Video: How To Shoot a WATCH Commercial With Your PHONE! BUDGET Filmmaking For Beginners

This video is brought to you by Skillshare. In this video, I'm going to show you how you can shoot a watch commercial using your phone.
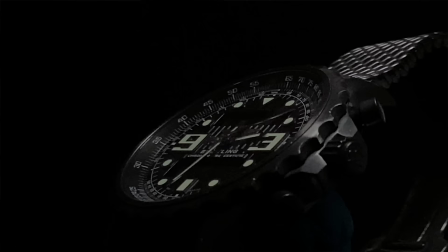I'm going to show you some incredibly budget techniques that will replicate that premium product look.
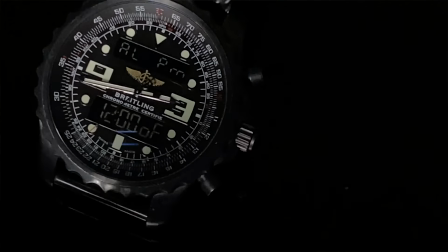I'll show you lighting techniques, how to add movement to your shots, and much, much more. It's coming up. Hey everyone, Steve here from Learn Online Video, and today I'm going to be showing you how you can shoot a premium looking product video using your phone.
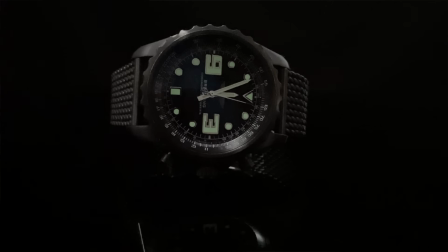I'm going to be shooting this watch, but these techniques will work on just about anything.
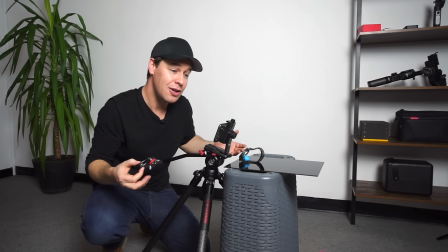I'm going to show you behind the scenes footage, walk you through the process, teach you these techniques so that you can create your own.
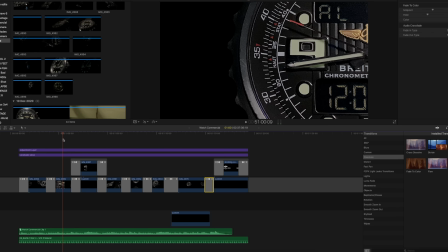I'm then going to edit all of these shots together to create a short commercial using music and sound effects that I'll show you at the end of this video. But with that out of the way, let's jump straight into this tutorial, run through the setup and create a checklist of things that you'll need.
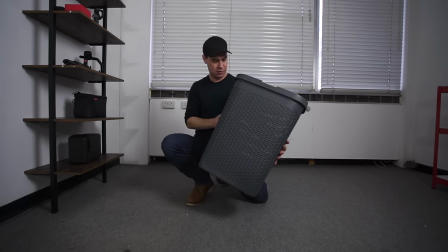Starting with a laundry basket. Stole this one from my wife. I'm going to flip it upside down and use it as a plinth to put my watch on.
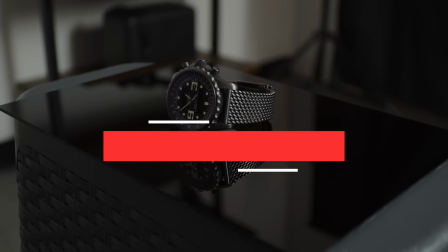Use the same or something similar. Next up, a piece of black perspex. Pick this up on Amazon for around about £4, and this is really going to help us achieve that premium look.
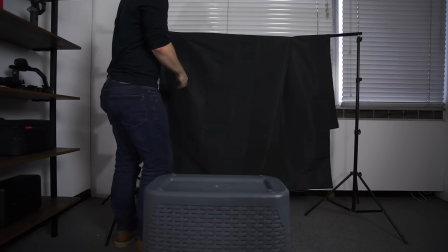Background. For this shoot, I really want to create a dark environment, so I'm going to hang this old black sheet in the background to help darken the mood. Lighting. The only light I'll be using is this small LED. Camera setup. Now, I'm going to be shooting everything on the iPhone 11. Yes, I know what you're going to say. The iPhone 11 isn't a budget phone, and you're absolutely right. It's not, but it is the phone that I have, and I encourage you to do the same. If you've got the iPhone 6, just use that, or maybe you've got the iPhone 5 or an Android. Just use that, okay? It really doesn't matter. Just use what you have. Yes, you might not get the crispest image possible, but you'll definitely be able to achieve a very similar look. Camera settings. I'm going to be using my iPhone's native camera app and shooting everything in 4K 60 frames per second. 4K, that way I can zoom in on my image without losing any detail in the edit if needed. 60 frames per second, that way I can slow my footage down in the edit to help smooth it out if needed. If your phone doesn't shoot 4K 60 frames per second, just shoot in 1080 24 frames per second. Seriously, that is absolutely fine. Again, just use what you have. And of course, I've got the watch, which a friend of mine was very kind enough to lend me for the day. Cheers, Tom. Now, I do have a couple of secret weapons that I'll be introducing to this setup later, and this is really going to help take the footage to the next level. But that's it for now. That's enough to get started. These are the basics. Okay, here's what we're going to do.
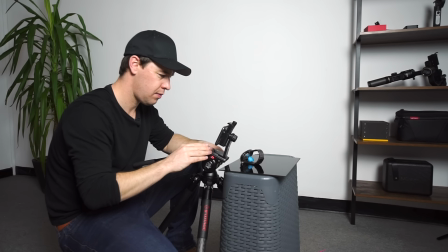We're going to get our camera nice and close to our watch.
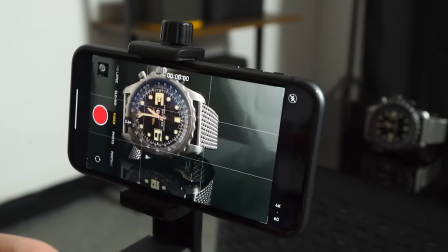This is why I've used this upside down laundry basket as a plinth, is it allows me to get my camera nice and close to my focal point. If the watch was in the middle of a table, it'd be much harder for me to get my camera nice and close. Now we're starting really basic here, okay? No camera movement in this shot whatsoever, but we will be adding movement with light.
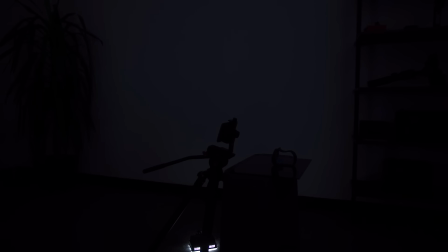Now I'm going to switch off the lights and hit record.
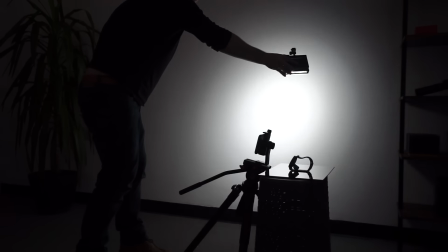I've locked my focus and exposure, and I'm now simply going to use this small LED light and wave it over the watch like this.
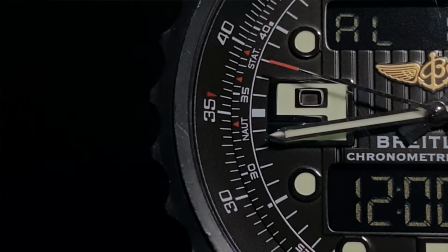I'm going to move it in a way that reveals the watch. Experimentation is key with this.
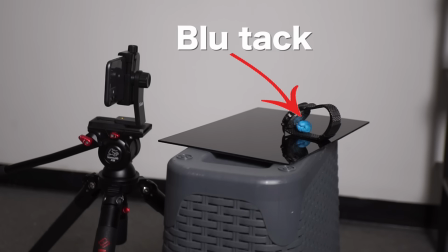Also note, I've used a piece of blue tack to help the watch stay upright, but don't worry because we won't see this in any of the shots.
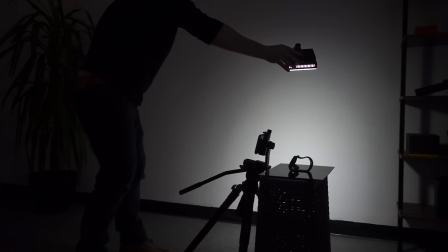It will always be behind the watch and never seen in the final video.
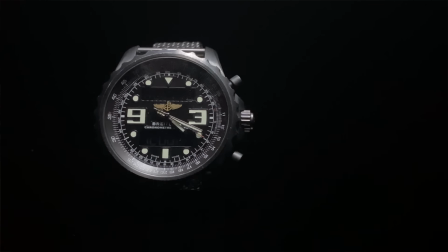The key to this lighting technique is to reveal the watch with light without seeing the light itself. Here is an example of the correct technique. Watch revealed, looks great.
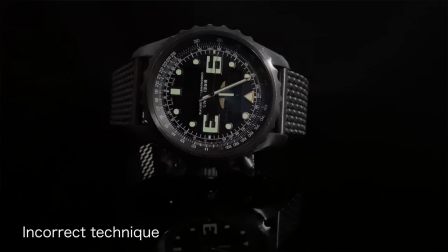And here's an example of the same technique. Watch is revealed, but we see the reflection of the light. Not so great. The less we see the light, the better.
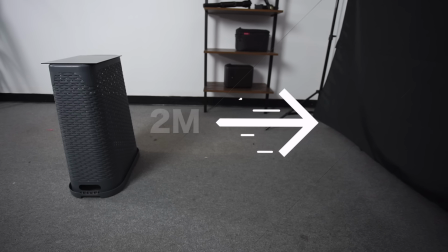Also, whilst we're talking about light, make sure that your backdrop is far enough away so that you don't get any light spill.